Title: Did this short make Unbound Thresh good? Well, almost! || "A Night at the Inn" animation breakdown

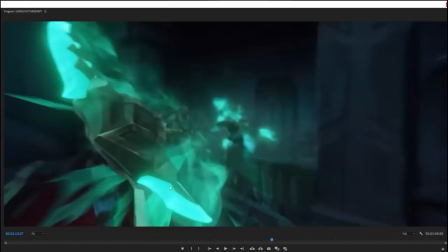You can see how everything kind of shifts perspective a little bit,
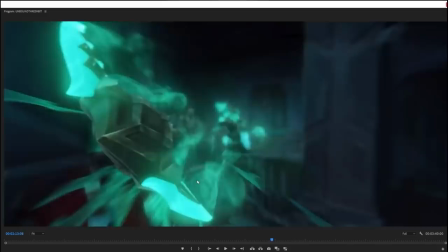because a fisheye lens is introduced just a little bit to sort of heighten the sense of speed as the claw or the hook streaks out towards its poor victim.
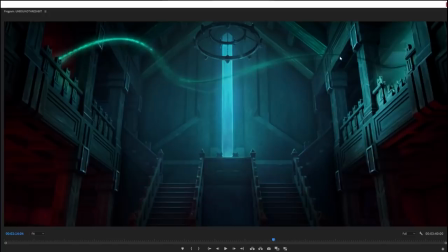And then this, I really appreciate this. The chain is like, you can see it's not snapped taut yet, it's still sort of wobbly,
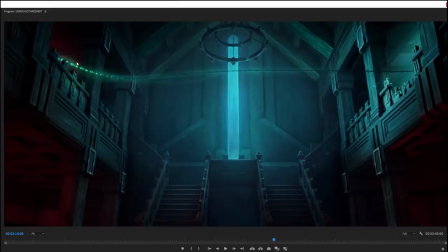and then you get this wave propagating across it, and then zook, it snaps taut, and then you see the pole,
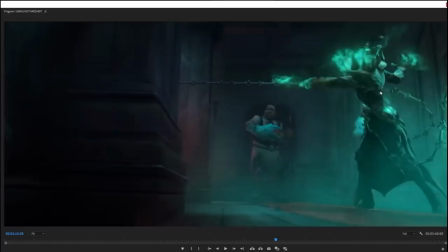like, zoom. Hand animated smoke once again, of course.
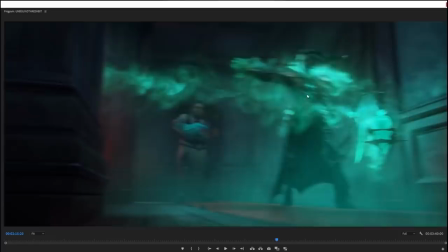Like, oh, that's just well done. That's really well animated. It gives a sense of, like, how powerful Thresh is.
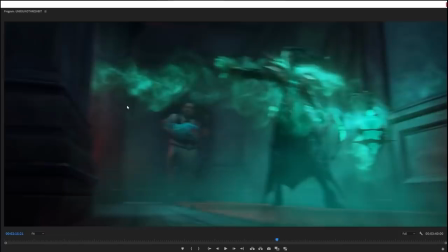And another thing that does that, by the way, is, like, look at how he catches the guy, right? So this is a human body flying at him at full speed, right?
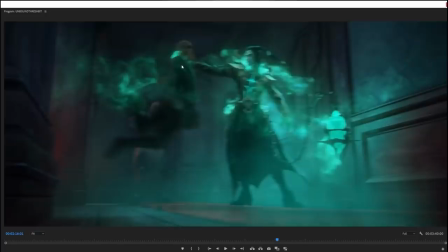How does Thresh catch it? Completely still. Like, he doesn't react, he doesn't recoil, there's no sense of any kind of physical interaction.
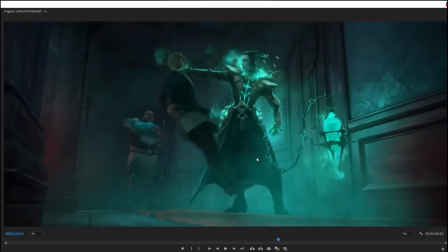That guy just kind of enters his hand and is stopped, like he ran into a brick wall.
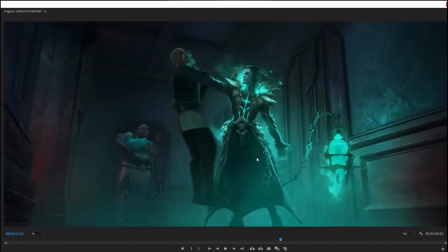And that physically, like, visually, that just communicates how powerful Thresh is at this point.
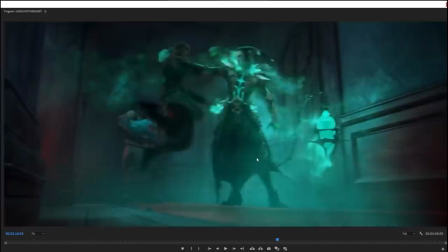Being a champion, first of all, being one of the most powerful creatures in Runeterra because of that, but also because, like, he's absorbed so much ruination juice that he can just kind of do that.
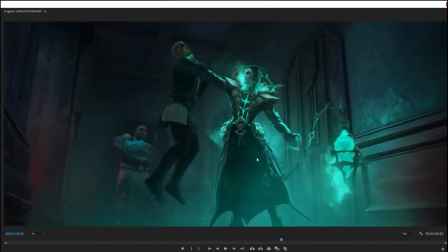That an ordinary person wouldn't stand a physical chance against him, which makes him scary, like, which makes him terrifying.
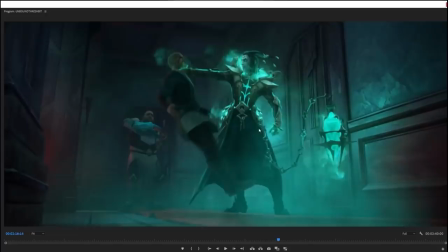And I like the pose on Thresh here as well, because, like, look at that, like, look at the S-curve that goes up through there.
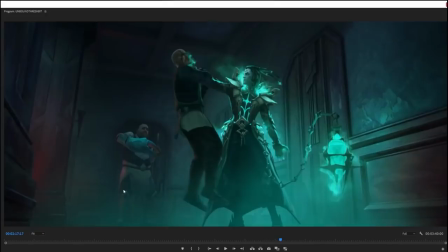Like, look at that supreme sense of confidence and power that he projects, especially relative to poor Bort, who's, like, holding up the arm, trying to protect himself, to kind of sort of trying to shrink away.
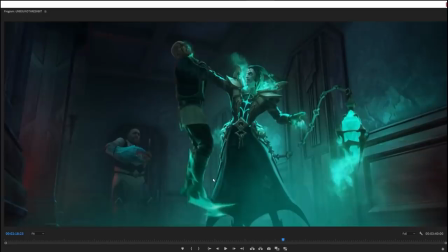Thresh is just taking up as much space as possible because he owns the room, right? Like, you get that sense. And here's a lovely bit of trickery. So, the ghost energy coming off the body as it dissolves, that, of course, is 2D animation, and it's hand animated.
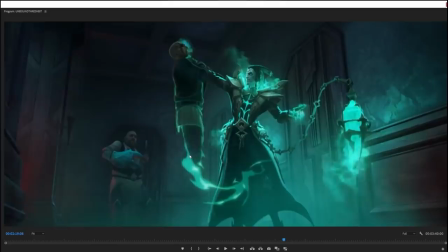So what they do with the body is that they just kind of gradually, you can see, they just kind of fade it out. There's no actual moment of, like, transformation. It's just that the body fades out, and then over top of that, they draw this 2D animation as it fades away.
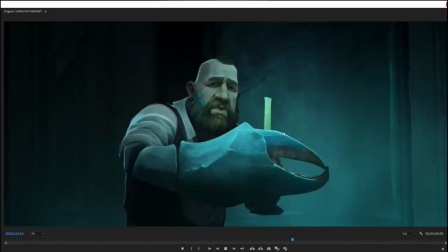Which gives you the sense, like, which gives you the convincing sense of the body being drained and turning into, well,
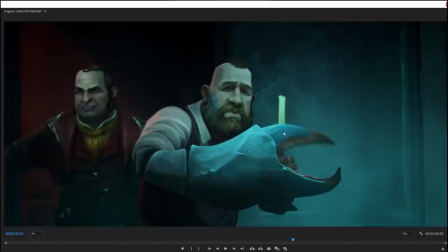turning into juice for Thresh's lantern. And again, look at the guy, like, as he comes out, like, even now, he's, like, he's hearing screaming and death noises and shit.
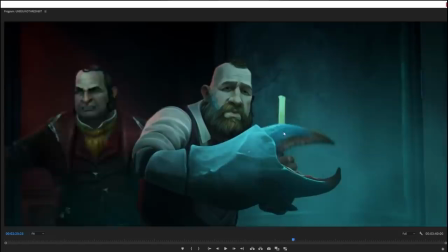And now he sees Bort, and his first instinct is to abuse him. Like, even now, his first instinct is to be a shithead to Bort.
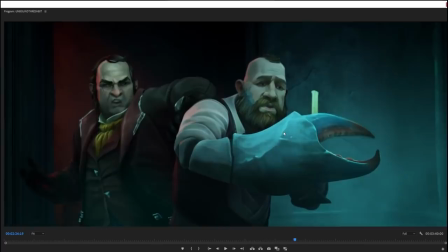And even now, look at his character animation. Look at how ostentatious he is. Like, these big gestures of like, Bort, get out of the way.
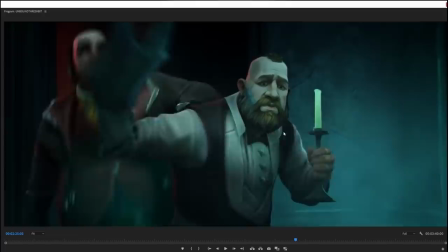I'm the owner here. Bonk! As the claw does the first nice thing it's ever done for him, and smacks him.
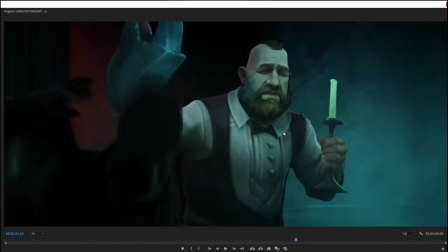You deserve that. And again, the same thing, like where Bort doesn't realize what the claw has done until then he sees it and he's like, oh no.
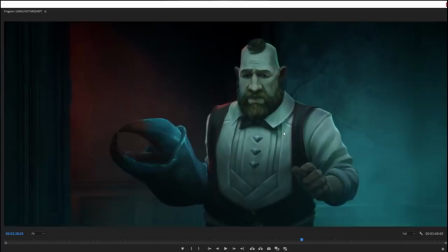And he drops the candle like in shock because he really doesn't like hurting people yet.
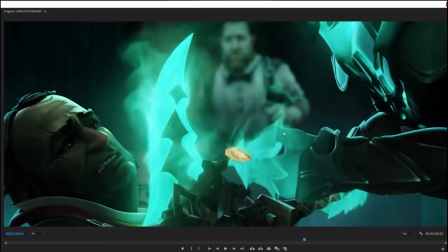He doesn't like hurting people yet.
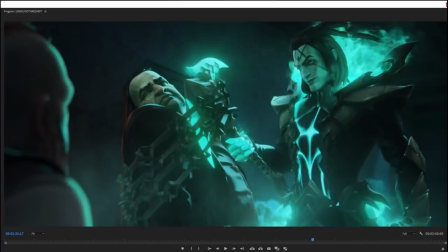But there's the coin and there's the offer, the bargain. And here's something I love.
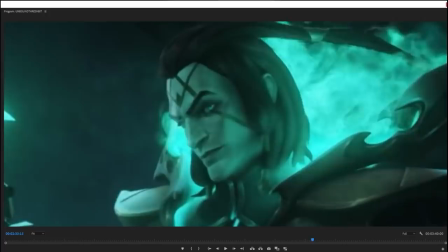Here's a really just... Ooh. Like, if you need a good reason to give Thresh a human face, like, if we need to have one, this is it.
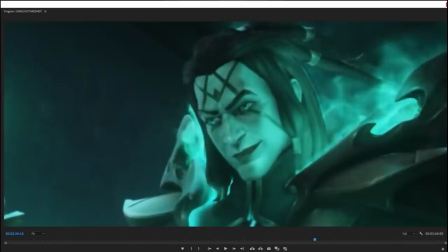That! Do you see that? Do you see that little eyebrow thing he does? Like, he's looking at Bort and he does that little eyebrow, like, get a load of this guy.
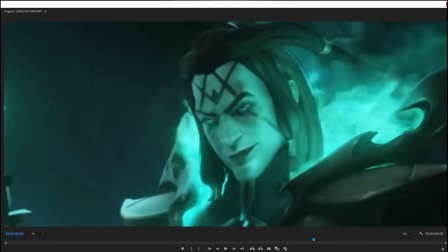Look at that. That's such a good little bit of facial animation.
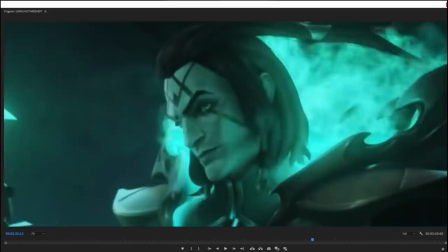Again, don't really want Thresh to have a face, but if he must, then please animate it like this, because that's gorgeous.
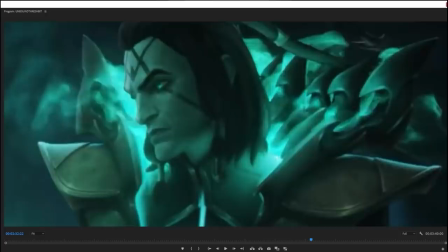Like, that's just... That's character. That's just, that's a good moment. That's a lovely little charming thing that he does.
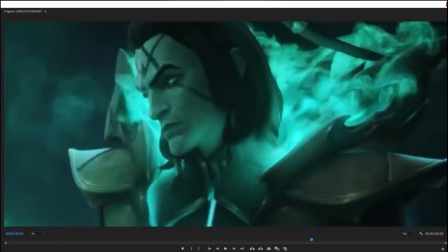And I also like, when you see Thresh looking at the guy, right?
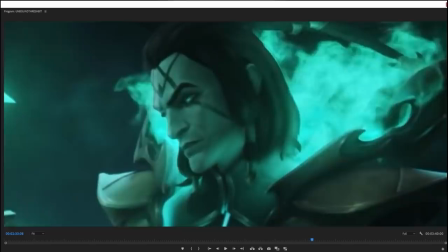Like, at the owner, there's no, like, there's contempt there. There is only contempt.
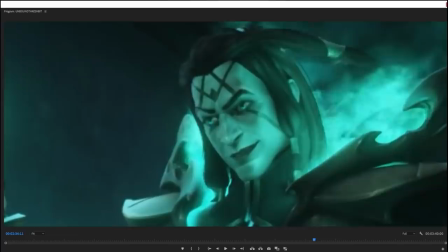There is only hatred.